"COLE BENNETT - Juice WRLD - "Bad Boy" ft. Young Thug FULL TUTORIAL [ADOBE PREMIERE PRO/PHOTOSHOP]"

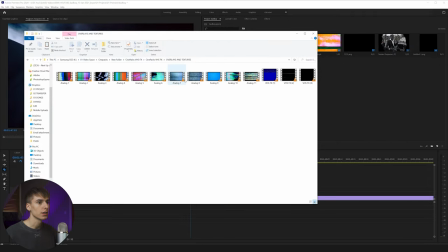But like I said, you can do any TV overlay. That's the only thing you're going to need. I'll show you how to get the rest. Just kind of finessing it.
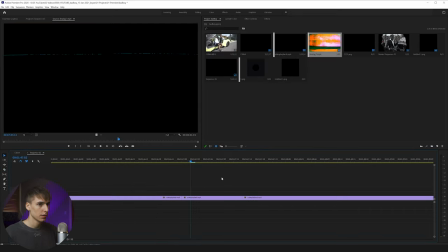I'm going to be using the Analog 7 overlay out of the pack. And then what I did is I just dragged the Analog 7 into the source monitor.
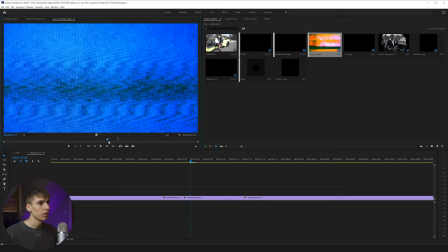And I'm just going to find a spot that I think looks pretty cool. I want like a lot of glitch look where it's like maybe something like right here.
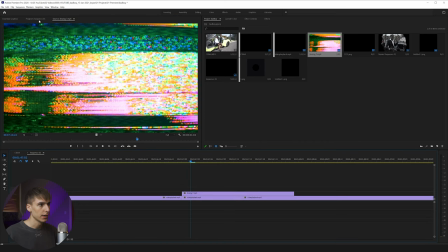And then just in and out that and then drag it over to your main clip. I'm going to scale the frame.
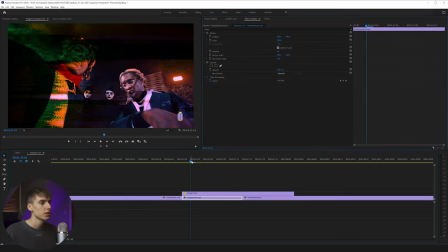And then I'm going to use multiply, I think. Then as you can see, you already kind of have a little bit of that TV effect. I'm going to be showing you a few other things you can do to really sell the effect. I think this is what really adds the actual TV effect to it. Not just the overlay.
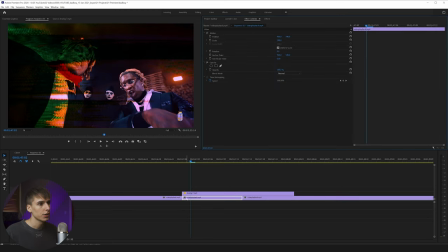So the first thing I'm gonna do is just go ahead and go to effects controls and clicking on your background clip or the layer where the actual video is playing, not the overlay.
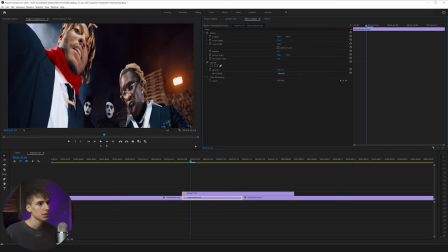I'm gonna uncheck uniform scale, and I'm just gonna scale it up so it's like really unproportional. I feel like the TV effect kind of just looks like that. I'm gonna scale up both of them and then just drag the height a little bit.
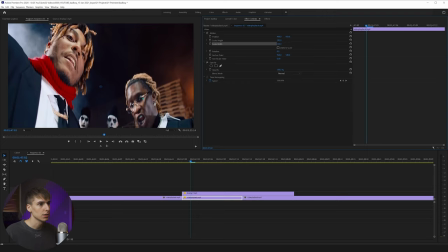We could even drag this down so it's more focused on Juice and Thug. And then you're already going to have a little bit of that distortion. And then you can also go ahead and add something like corner pin. It's just another form of distortion. And you can pin the corners.
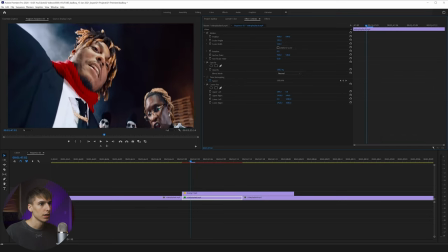I'm going to do the upper left and upper right and just pin them kind of like in a weird way. That way you can kind of see it just adds that little bit of stretch and just makes it a little weird looking. I'm also just going to play around with a few other values, maybe lower left and lower right, just kind of to sell that effect a little bit even more.
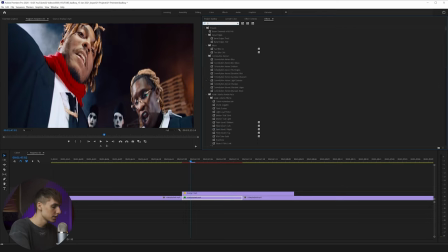And then you can go over and add some lens distortion. I think this helps out a lot. It kind of just gives that curve effect, like the, you know how like old TVs kind of have that bend or whatever.
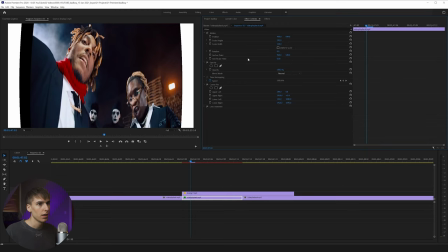So I'm just going to drag it up to something like 79, 80, and then we can go ahead and obviously there's black bars and stuff now, white bars. So then we can go to transform. Drag the transform effect on. This way you can still drag up the scale of it without affecting the uniform scale, the unproportional way of scaling.
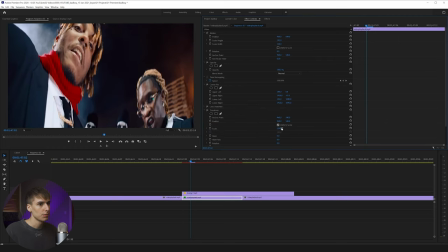So I'm just going to drag that up a little bit more. And again, kind of just framing it how I want.
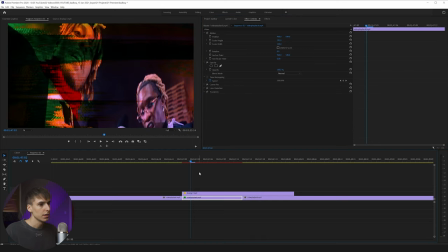And if we go ahead and turn that on, you can already see that it's now looking a lot more like the effect that was it before. There's it with it on. And then I just like to copy and paste all three of those onto the analog TV layer. That way it kind of has the same bend. And I'm even going to copy and paste the motion.
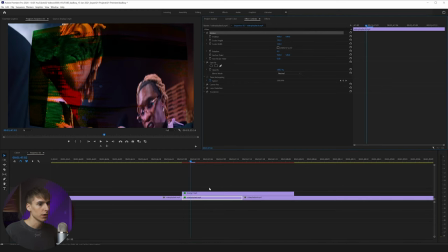So if you just click on motion and then click copy or control C and then go here and paste it, it'll do that. And then you just need to scale it up a little bit more because there's that little bar right there.
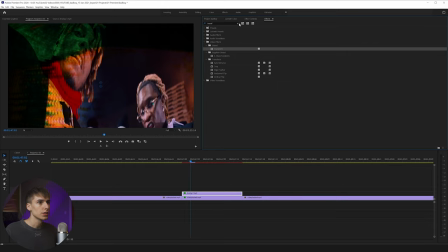So like 149 probably should work. And then if you want to change the color of the effect here, you can drag on something like tint, and you can see right off this bat, it replaces the color to white.
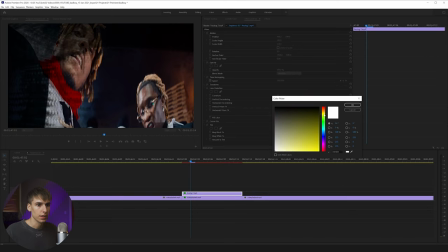So if you want, they did something like yellow in the next scene. So we could just toss yellow on.
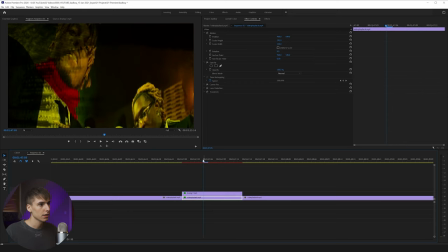You can see that's theirs. And here's ours. So ours is kind of lacking a little bit of brightness and stuff. So let's go and add some curves, RGB curves. And I just dragged that onto the overlay layer.
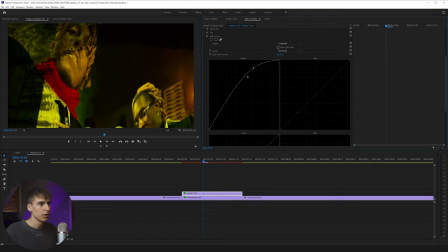And then in the master, I just brought up the value of the highlights and kind of just overall image.
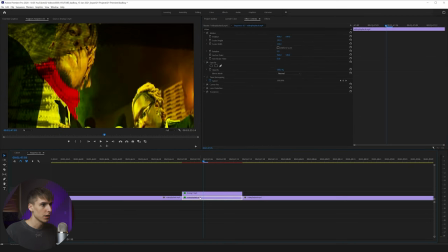And then I'm actually going to just copy and paste that onto the other layer too with the actual clip. That way it kind of just brightens up the whole thing. If you have the Sapphire plugins, you can drag on flicker. That kind of just adds the old TV flicker effect.
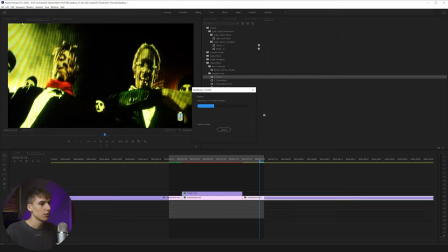I drag it onto the overlay layer and we can go ahead and render that in and out. And then there's ours and there's theirs.
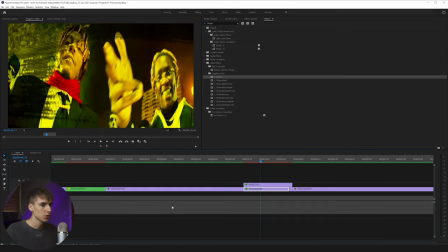Obviously they look a little different. You could probably spend some time making it look as similar as possible. I'll show you one that I did a little bit earlier before I started recording the tutorial.
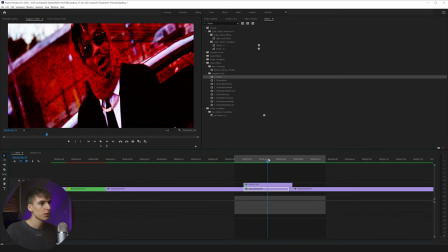I did this one in red. I think this one looks a little bit better than the one I showed you guys actually.
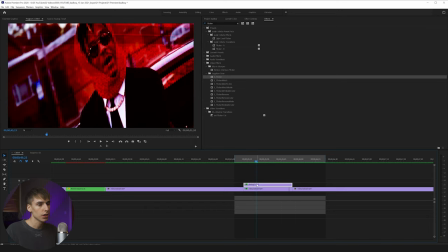Basically all I did was the exact same thing, but I just chose a different part in the analog source.
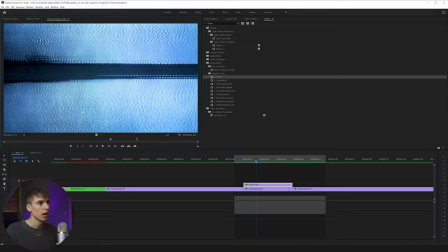I just chose a different part of the clip. So obviously whatever you choose is gonna make it look a little bit different.
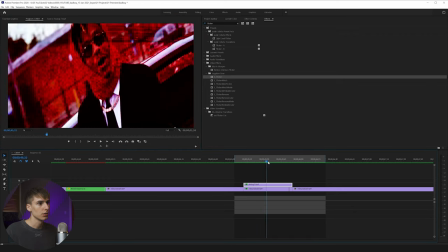And then also the clips that you put it on just look a little bit different. Like if it's more light outside, it'll look a little bit different.
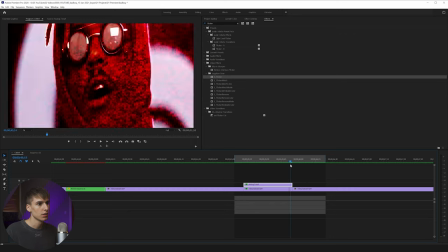But yeah, I think that's pretty cool. I even drag it onto the next clip. So it's kind of like a nice transition. It's just like for a frame or two.
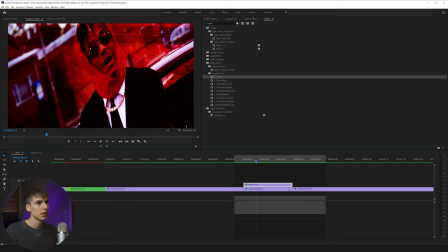I think that's pretty cool. Like I said, just play around with it. I just gave you the example on how to do it.
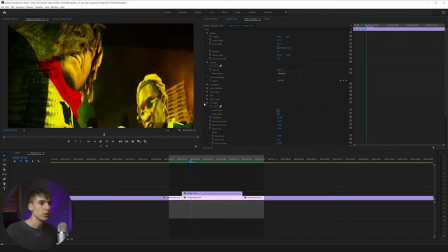And the thing that's nice is if you want to replicate this effect throughout the music video, all you have to do now is just drag this clip a little bit longer.
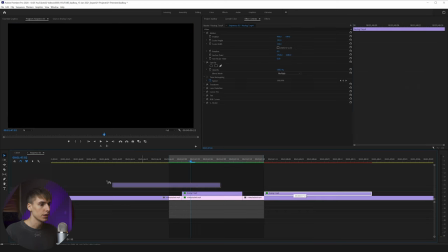I mean, I guess you can copy and paste the exact clip, but I'd recommend using a new part of the clip just so it's a little bit unique.
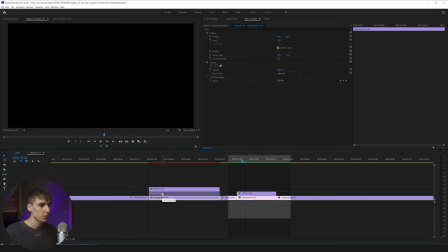And then what you can do is just copy and paste layer of the video layer.
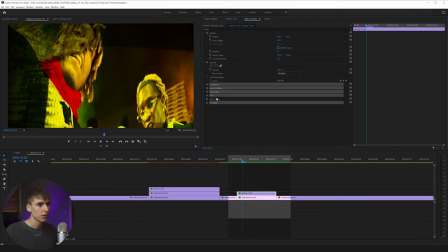And then again, copy and pasting all of these effects onto this top layer here, and then also the motion. And then as you can see, it applies it to all of the effects.
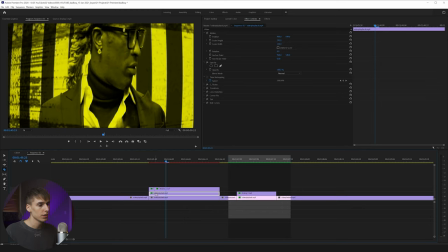And what you can do is if you wanted to just have it cut in and out, you could just cut sections of the clip and have that overlay.
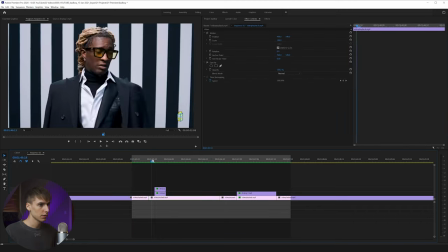So for example, if I render this in and out, it has that TV effect just for a second.
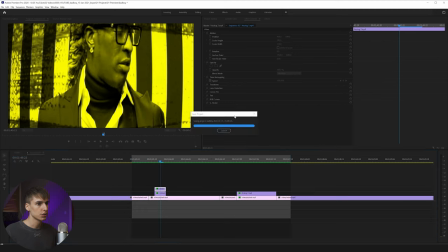And if you want, you can go ahead and just change the tint color to anything you want.
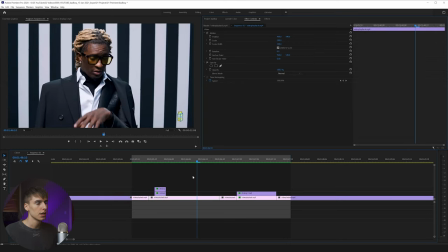Let's do red, for example. And just like that, it flashes to a TV just for a second. I think it's a cool way to add texture throughout your music video and kind of just change it up a bit.
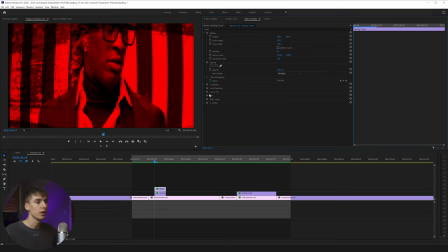That's pretty much it for the TV effect. Obviously, you can play with the values, whatever you want, the corner pin, distortion, tint, all those different things, and make it look however you want.
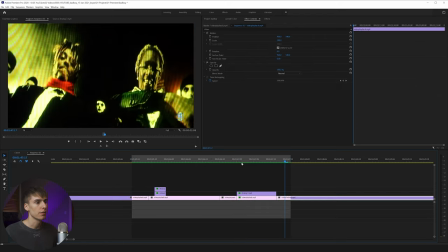I just wanted to show you a cool way to obtain that effect without having to actually record a TV.
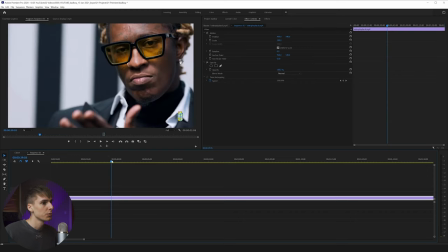This next effect we're going to be going over is just this spinning, I don't even know what you'd call it, sprocket thing.
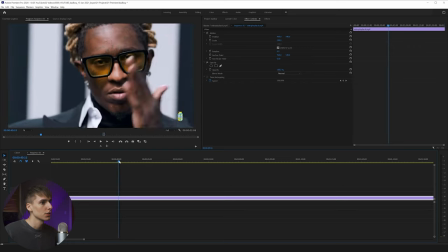I made something similar as a PNG overlay, so I'll kind of show you how to do that. Let's just find a clip where we want it to be playing.
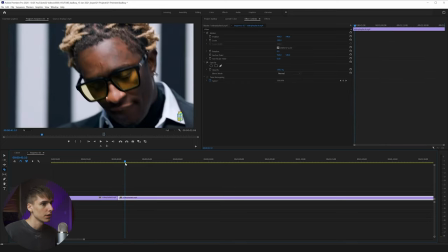I guess we could do something like this right here and just cut it so we know where to play the clip at. And then I'm going to use one of the ones I made.
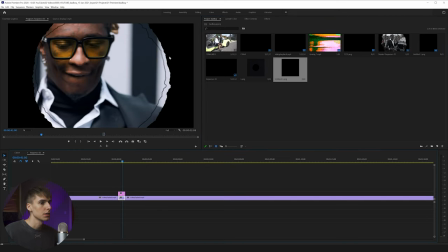I'll have them both linked in the description, like I said, for free. I just made something a little bit similar. Obviously, it looks a little bit different.
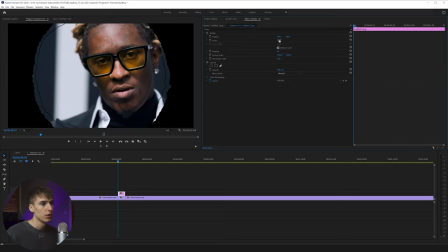I didn't spend too much time making it. If you wanted something like that, what you can do is I'm just going to scale it up a bit and drag it over to the right.
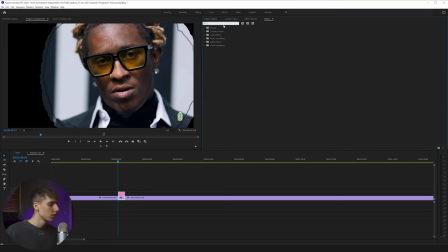Also, just to, obviously, you want to like color grade it or whatever, but what I'm going to do is just for right now, I'm going to type in HLS and drag that onto the bottom clip and just turn off the saturation all the way down to zero, so it kind of has that same look. And then I'm just gonna go ahead and keyframe the rotation and just spin it a few times, maybe like three or something.
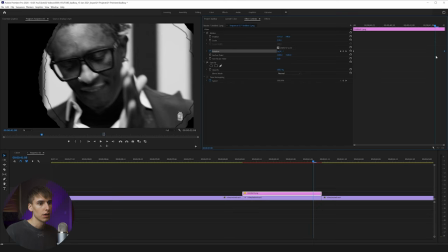We'll have to play with the value to see how it looks. I already think that looks pretty good.
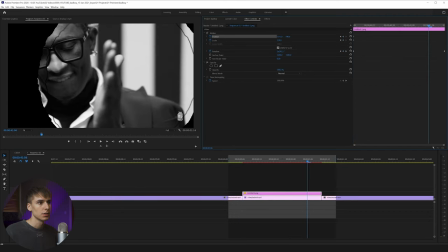I think I'm just gonna go ahead and keyframe the scale and position as well, and kind of just zoom out a little bit and have it follow him a bit.
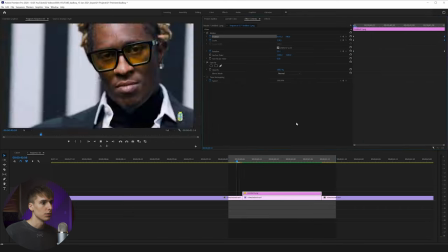We'll see how that looks. Might look a little weird, but we'll just try it out. I think that looks pretty cool.
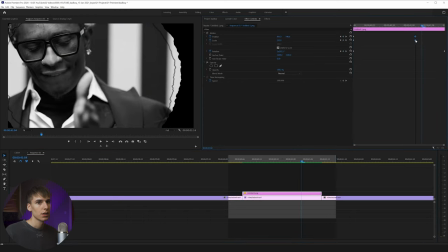It's a similar effect, obviously not exact. I'll show you a few things you can do to like really sell the effect.
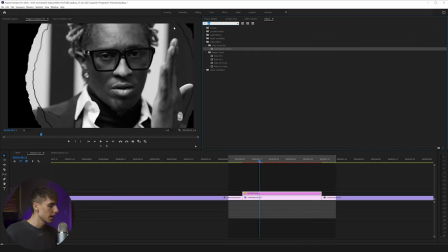I just scaled it up a little bit more so it has a little bit more movement. Some things you can do is maybe add some turbulence displace and drag that onto the overlay layer.
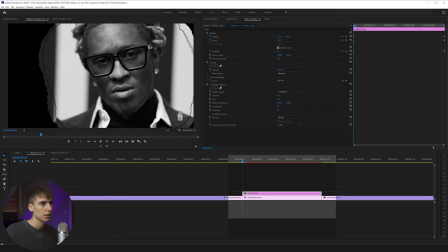Go to effects. I'm gonna make the size a lot smaller, something down to like 5.
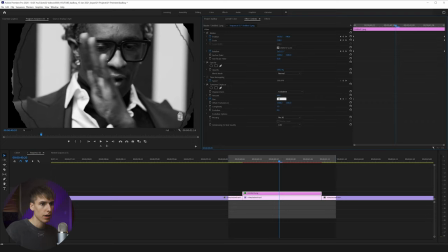And then I'm just gonna actually keyframe the size throughout the thing, maybe like 5 to like 25, just so it moves a little bit and it has a little bit of a warpy look throughout.
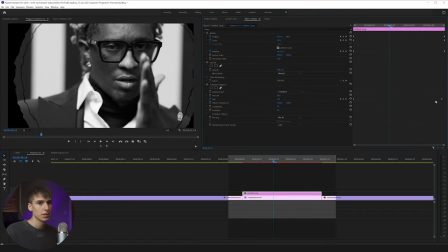And it's not just, it doesn't look like just like an image. I'm already noticing that that's probably a little too much. So we can do something like 15. I think to sell the effect also, maybe add some Gaussian blur, drag that on.
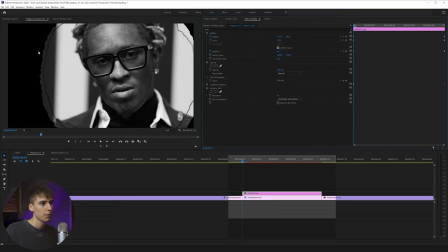And like as it scales in or gets closer to the camera. So like this would like what I'm imagining is this is further away from the camera. And as it zooms in, it gets closer. So I'm going to have it like maybe start off with like 3 Gaussian blur, and then as it gets closer, like get out of focus.
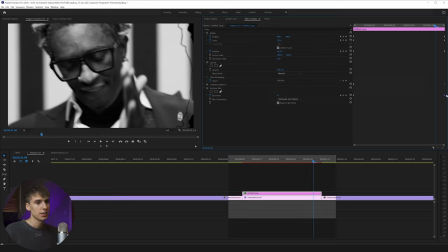So maybe add it like something like 10. That way it just seems like it has like, it's a like an actual object getting closer to your eye or whatever.
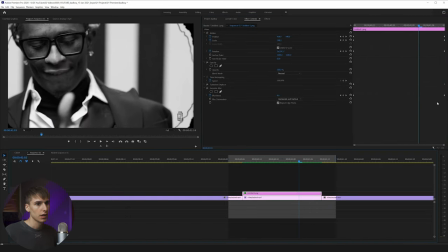And you're still focused on the subject here. I think I want to turn down the rotation speed a little bit. I think it's spinning a little bit too fast. Maybe something like 2 and some change. Just like that, you have something pretty similar.
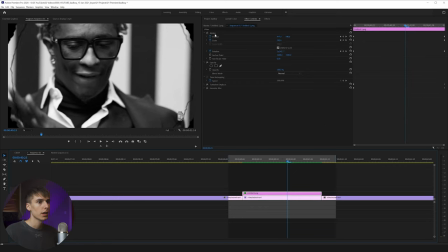And then if you wanted to, you could use the transform effect instead of these and change the shutter speed to like something like 180.
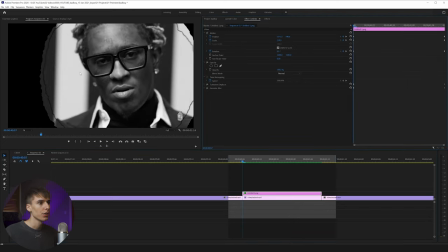That way it just kind of has the motion blur. I'd notice it's a little finicky when you do something like that.
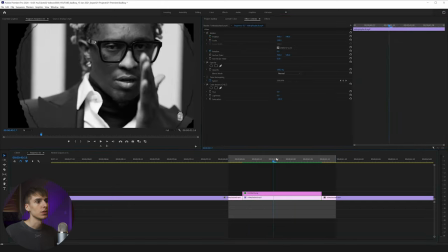So I'd recommend if you want to do the motion blur, just go ahead and go into After Effects and do it that way.
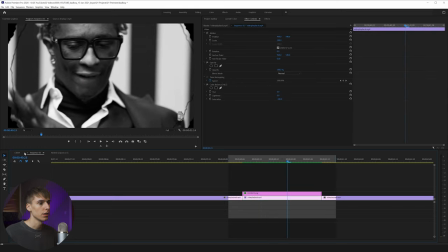But I think for right now, that's a pretty similar effect. I'll show you another version earlier using other overlay that I made.
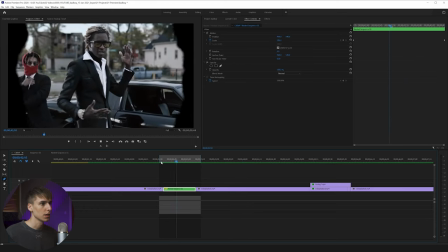This one was kind of similar. They did something like this in the music video. It just kind of expanded. I'll show you how I did that real quick.
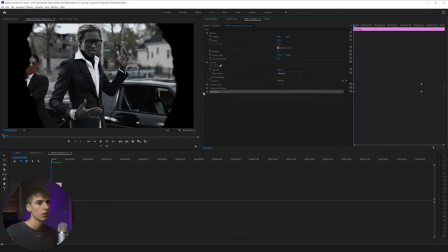Basically, all it is the exact same thing. Gaussian blur, turbulence displace, and transform. All just keyframed, and I just had it kind of rotate and scale in. I went a little bit more aggressive with the blurriness. I think we went up to 20. Turbulence displace, I just keyframed the size from 7 to 15, and then transform.